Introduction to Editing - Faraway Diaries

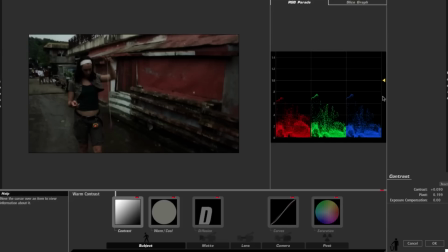And when they're at the bottom, that means it's pure black, and when they're here at one, that means it's pure white. So we don't really have any pure white, so let's see if I can use the contrast and get some without making the blacks too black.
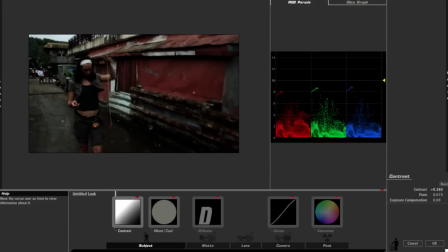Well, that's okay, but it's still squashing things a little too much.
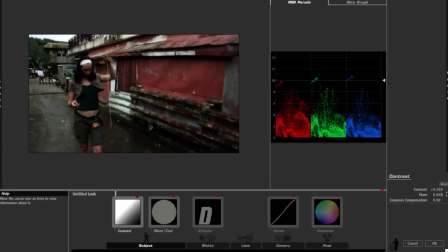I think I prefer to go with something like this, even though, see how these blues go above the line, so they're more than pure white.
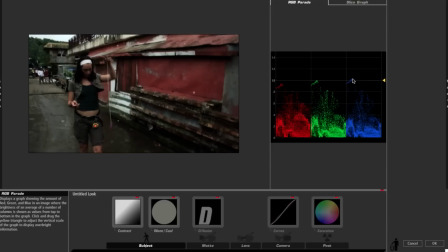They can't actually go more white than white, so it's just like virtually saying that. So now we've got something.
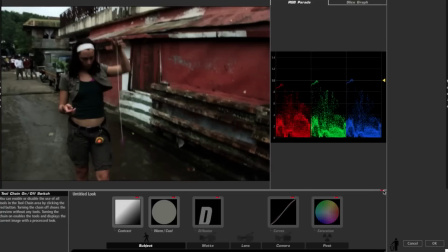I feel a little uncomfortable because we lose a little detail in her face, but if you're upping the contrast like this, you're always going to be losing detail, so it's fine.
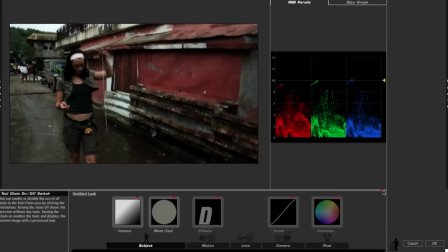And what we want is just to give the impression to the audience of like the type of colors that they like to see. Because when you see this sort of footage, you kind of just think subconsciously, like, oh, home video. When you see this type of footage, even though there's really not a whole lot of difference, it does mean something in your brain.
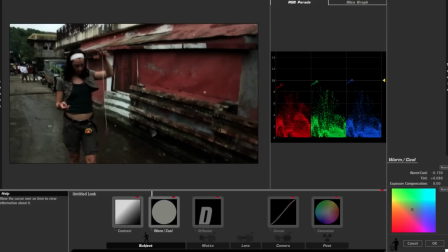Colors are a little, like, there's not too much red and there's quite a bit of blue, so maybe I can fix that up a little bit. I don't know if it'll really be a good thing if I do that, but okay, let's see.
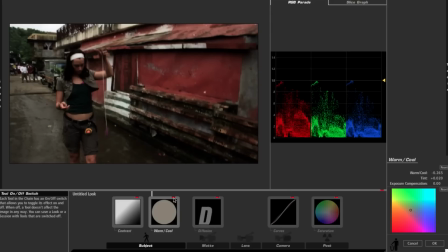Yeah, it makes it nice and warm, which is the way Philippines should look. So there we have it. This is what I've done with the color correction.
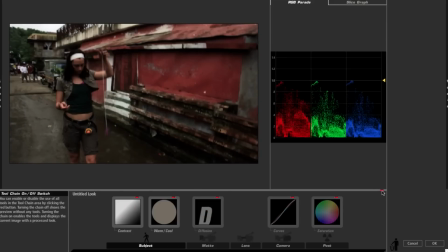This is the original. Color correction, original. Okay, so now we can see it in there.
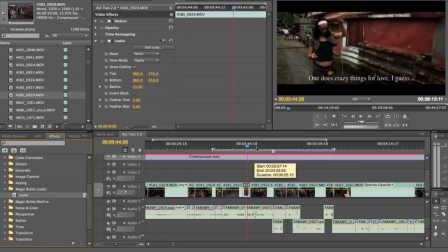And what I would do is for each and every one of those shots, I would find the look that's best for it, and then I would do that for the entire movie. So yeah, editing is a very long process. Okay, so that's just about all I wanted to show you for today. I'll put the completed version of that video with the color correction and everything at the end of this so you can see it in all of its glory. And, yeah, thanks for watching, and if this gets a lot of likes and attention and views, I'll put up more of this stuff. Okay, bye!
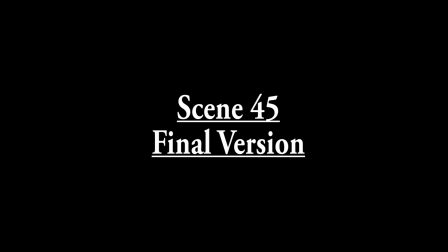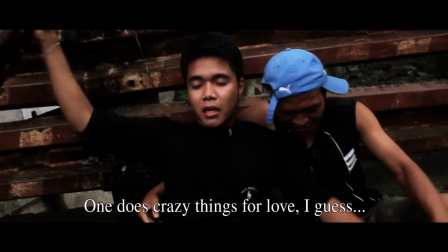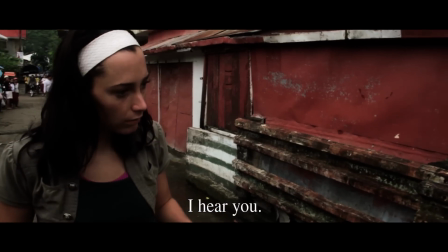Dahil sa pag-ibig, di ba? Pare, narinig kita. Right, what are you doing?
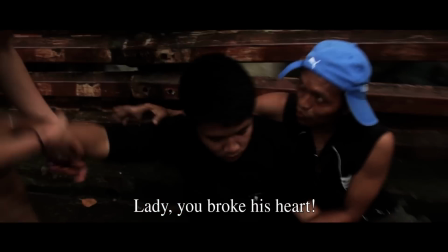No, right. Please, sinaktan mo right, siya. Get up now. No, hindi siya. One, you gotta go.
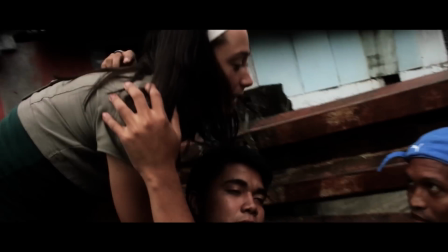I'm sorry, buddy, you gotta go. All right, no, get up!